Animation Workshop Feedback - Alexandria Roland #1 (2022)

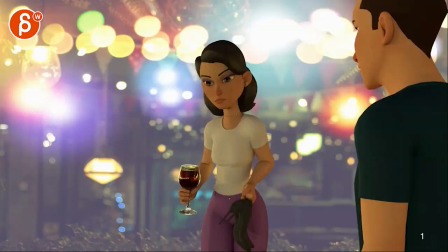All right, here's a shot with sound, let's play this in full.
Well, good night, Michael.
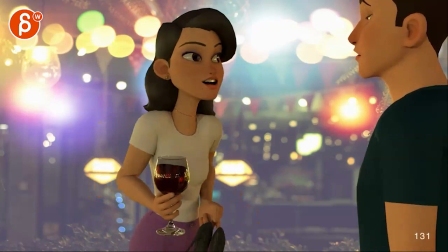It was a wonderful party. My date left with someone else. I had a lot of fun. Do you have any second off?
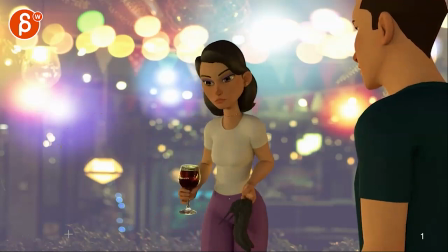All right. Now with this, I did some tweaks. You gave me your Maya scene.
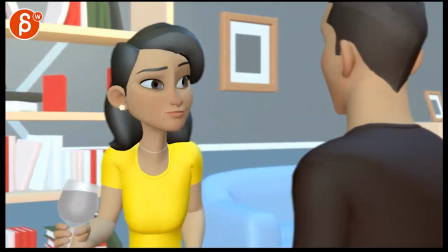So there was no sounds, but I just did some tweaks to the set. some of the colors a little blur and some
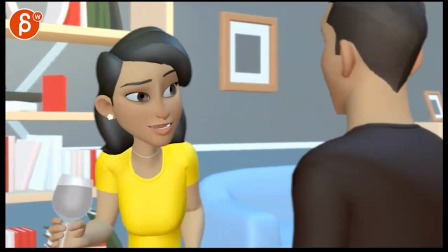rough animation changes just to do a few things there so the main thing that i did was i had a bit of a camera move just to kind of frame with
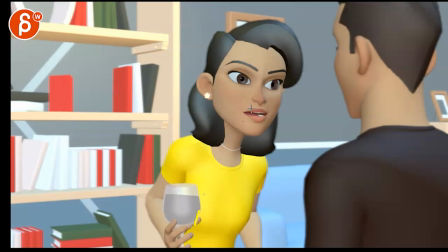her and then stop on her i moved her i just took the the overall controller i just moved her closer backing him up a little
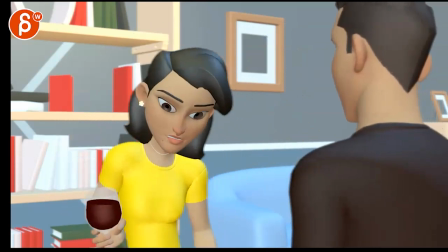bit and then when she goes back even through this have her a little bit more lean this way this was in yours already and i think potentially leaning
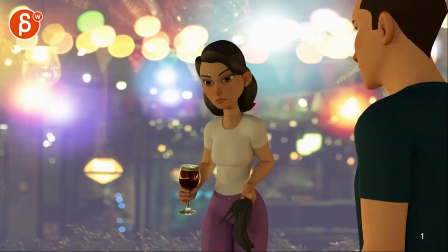her i can't remember let me look at uh that last one she's pretty far but you can see the difference here
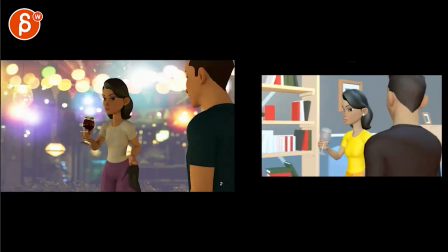between the two and the reason being i'm not a massive fan of photographs with cg models just because it's such a style break and it feels like it's two different worlds um and it was a bit it was a bit um uh not wide but just high in terms of framing i put this back to a full 1080p
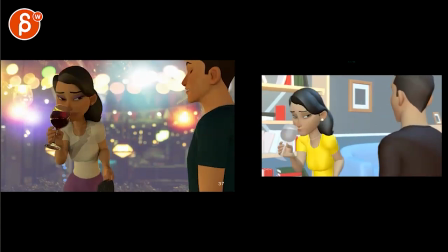maybe that was that was the way you play last edit but and he to me was a bit too profile because you get to see the
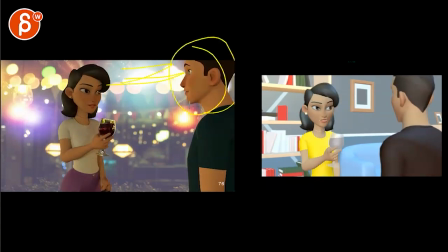eyes so it's almost a little bit of i want to see back and forth do i want to check on what he's doing and the reason why i framed him like this because
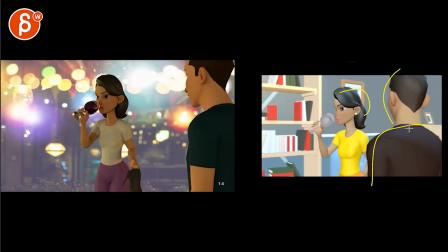that we don't see the eyes whatsoever it's just he's just there for framing uh and there's there to kind of
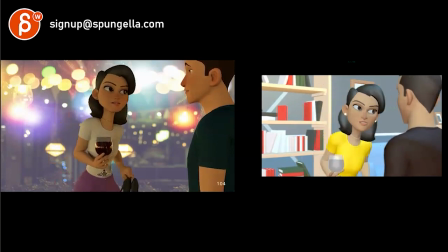balance the frame a bit more as she talks it was also a bit dark with
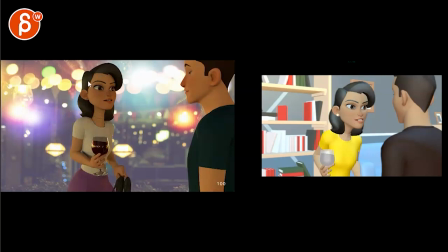all the lights in there we left out you know a lot of backlighting and everything and then it just felt all a bit a bit muddy
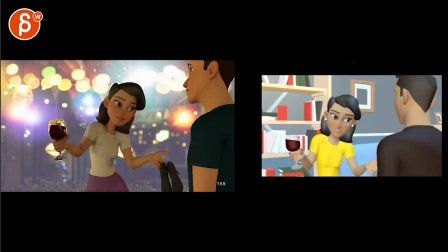so i just put in a couple lights uh it's nothing crazy but just giving just giving the focus a bit more on her uh and
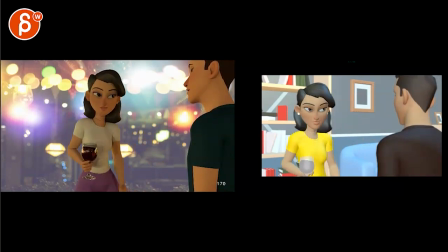just this is whatever color i just i just like yellow at the moment let's put a yellow on her and and different pants there just so that you
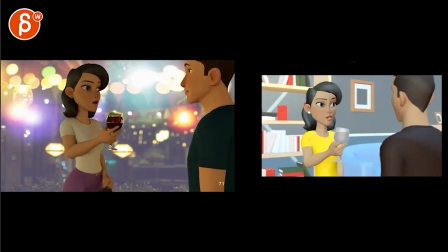know she stands out she's already not try to just have a bit too much to
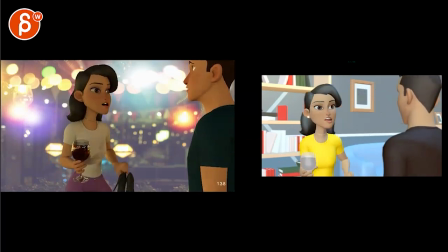drink and you know bold colors and just getting away from some of the default colors as well
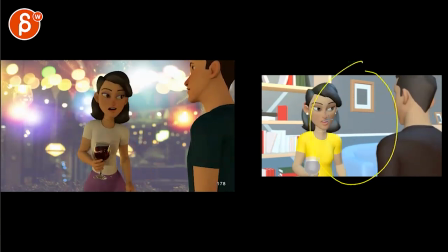and then i just added a set which i would highly recommend that
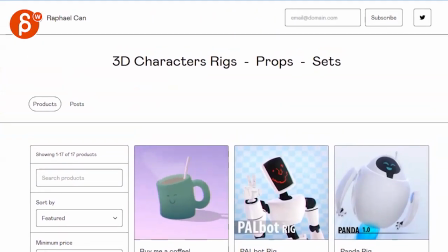is from here bring this lower here rafael
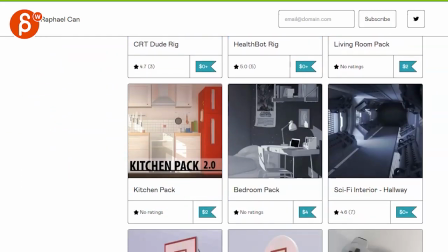he has a bunch of cool rigs but also a living room pack a kitchen pack a bedroom pack sci-fi interior i'll put that in the email uh it's
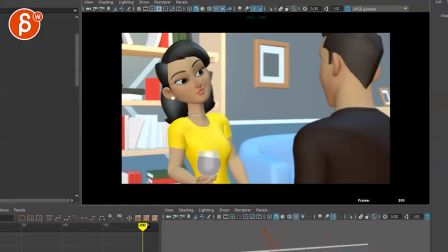super cool i like this a lot and then within this you can see that's just the setup here and then i moved um i
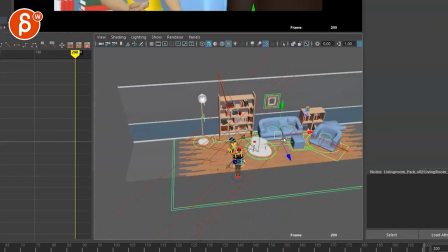just put the you know just a set and it's cool because the set has a bunch of controllers so you can move things around however you want it uh just a
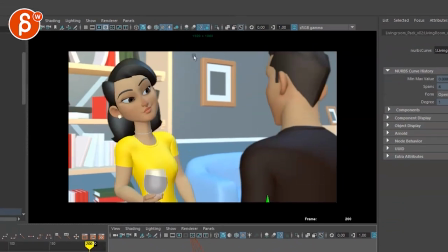bunch of lights just to give this a bit of a different feel so it's not you know it would totally work like this but i don't there's something just giving a little bit in there and you don't need depth of field you know i mean it's really it's really so
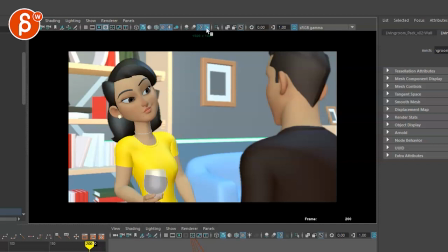subtle but i like when the front is just you know with the entire listing just a bit crisper than everything being in focus so just there's a little bit of a difference in terms of how sharp the whole thing is so yeah that was just kind of small
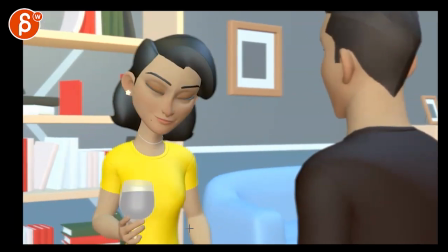little things here and there just to kind of make this one world so that you have you know you have there's simple textures on on those rigs and it kind of gets reflected also in the set this feels to me like one world versus that kind of style those kind of textures with lots of details and
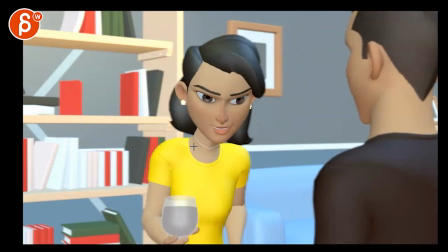photo real stuff on a photo if that makes sense um i know i that's my my personal preference and you ask um since you gave me
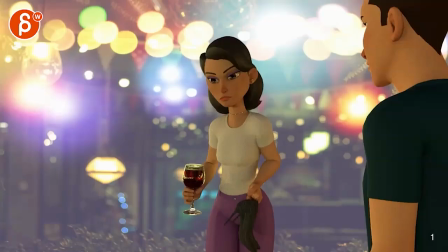the file i thought i'll go in there and do something quickly now when it comes to your shot and i'm going to turn off the sound as opposed to me it's mostly
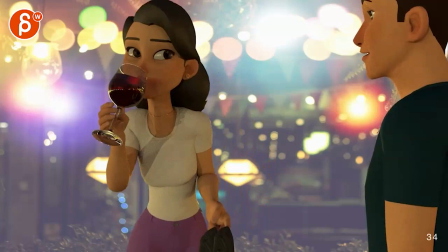technical i would be careful i mean i turned the camera around so in my case it was there were some eye
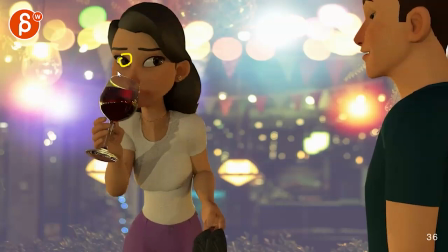line issues where to shoot look into the camera but even here it feels like with this it's a bit more at us while this is really far away
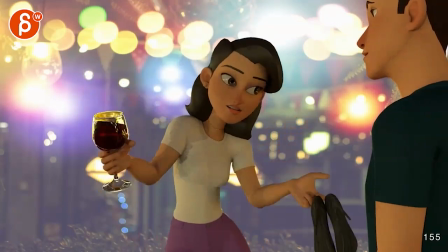so I'll be careful in some of these like here you can see how this feels like it's looking at his chest and is looking way